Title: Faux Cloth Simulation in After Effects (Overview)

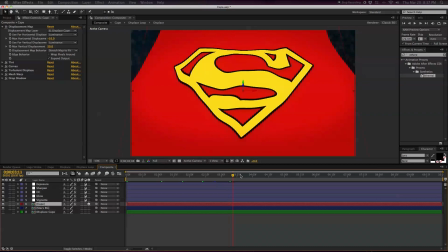essentially is just going to distort the cape with let's turn this down so we can see what we're doing the rest of these are just color correction turbulent displace is also another distortion thing
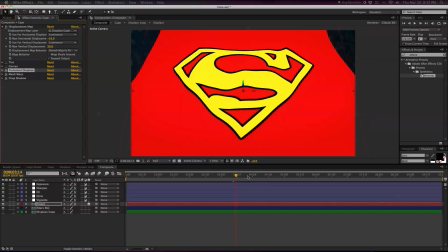it just kind of ripples everything you can animate that and play with the values as needed it's a 3d
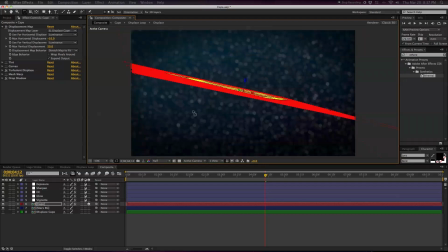layer so we can rotate this if you need so if you need to fly a camera around it you can the last thing i
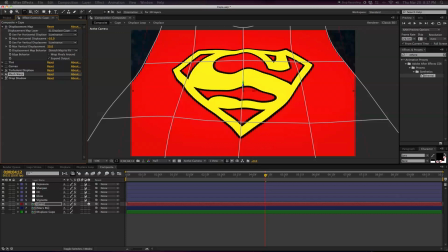did on here was a mesh warp to kind of give it a little bit more shape and so you don't see just these super straight lines from a mathematical layer. And then just a drop shadow just to separate it a little bit.
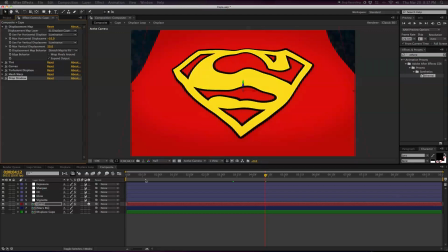I don't know if people would see that video or not. Nothing too fancy. And then here's where my I guess favorite part comes in,
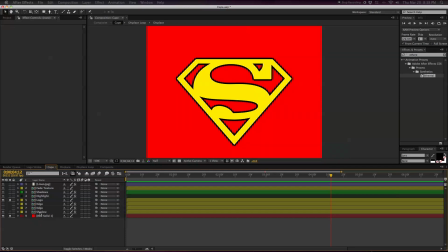is go back to the cape layer and I bring in our
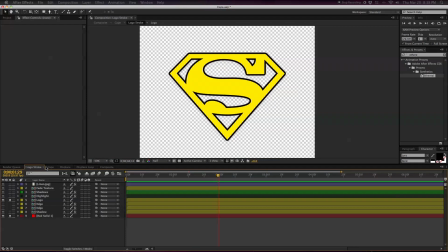displacement map and bring
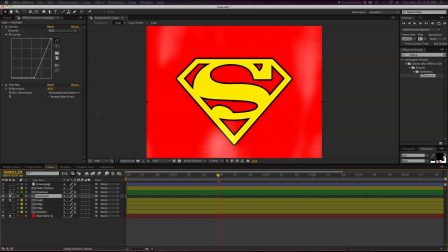it in and put it on top of show what these look like
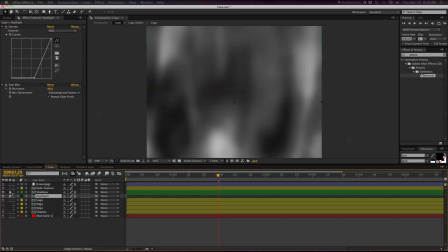without it so there's our map I made one for the highlights crushed them down
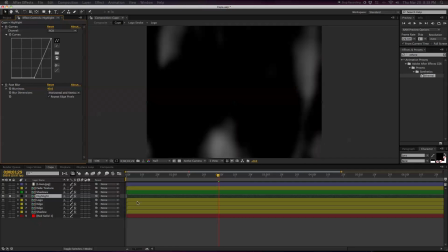with some curves just to get these really bright spots my blend mode is linear dodge and then for the shadows did the same thing just
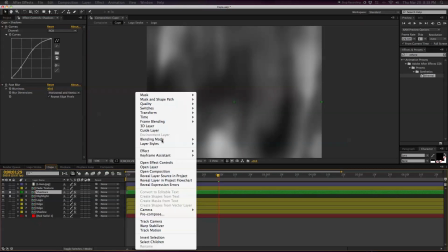crushed it all way down blend mode is set to multiply so what this
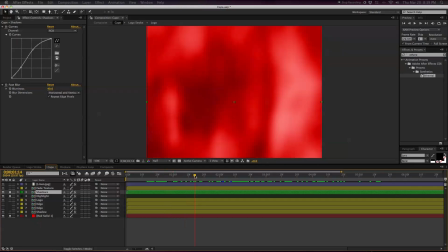is doing is allowing us to shade the surface of the map without actual 3d
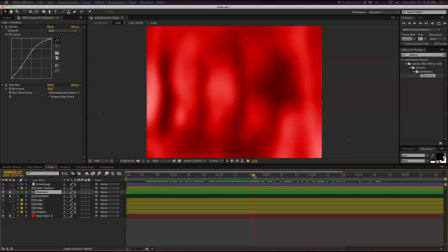lights but using the same map that we used to distort our surface originally it's now being used to shade it.
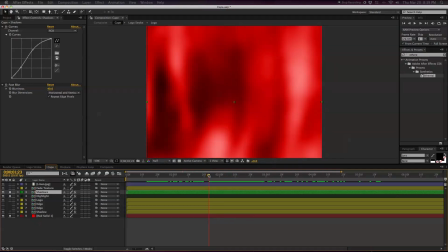So we're kind of giving a dual purpose out of our displacement map. And that way it actually matches.
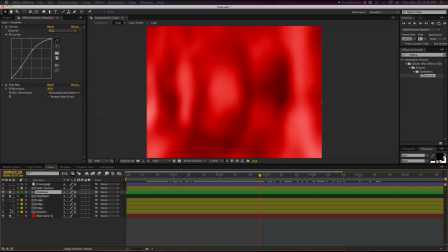So pretty cool. And then let's see what the rest of these are. Turn our logo back on. Shadow. I just added a little shadow to give it a little bit of dimension. And here's the fun part.
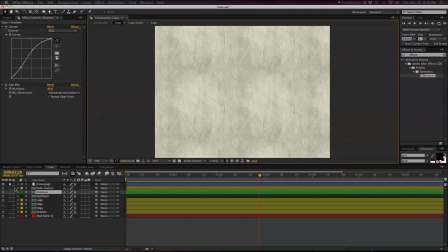I just made a loopable fabric texture, stuck it on top, played around with the blend notes until I found something I liked.
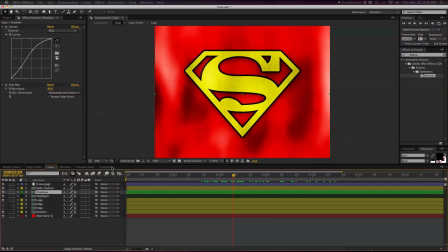You get this kind of interesting little look here. Go back over to my composite, see what it actually looks like.
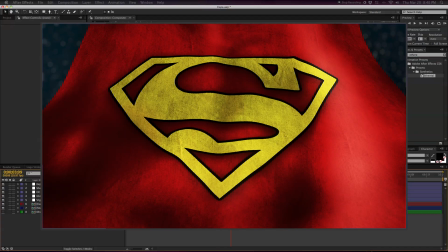This is not rendered out so it's looking kind of nasty.
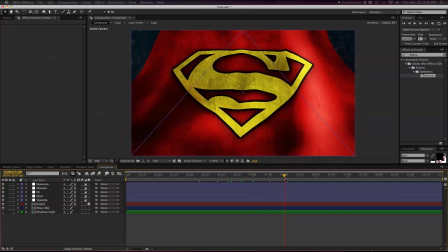But there you go, there's a basic way to simulate some cloth in After Effects
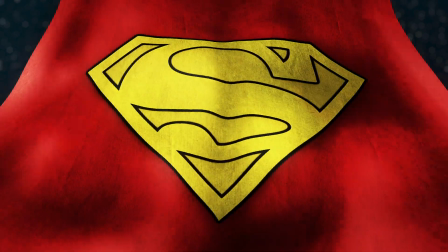without having to do it in Cinema 4D or Maya or whatever, if you're not a 3D person.
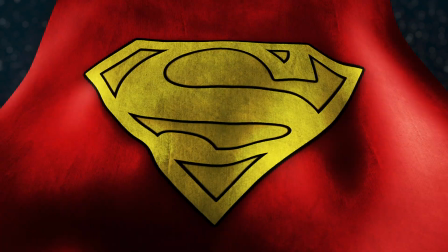So that way you can stay completely in After Effects.
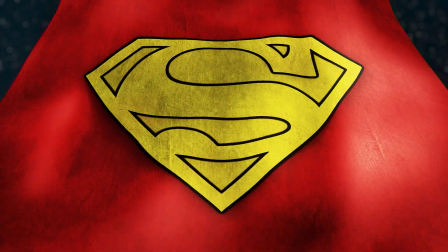It's not incredibly photorealistic, but with a little bit more tinkering, you can make it be quite smooth, I think.
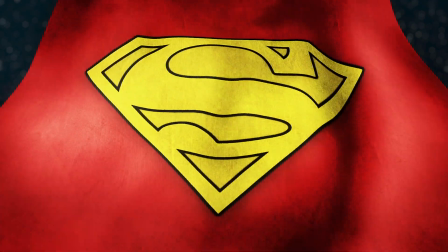So there you go. Thanks.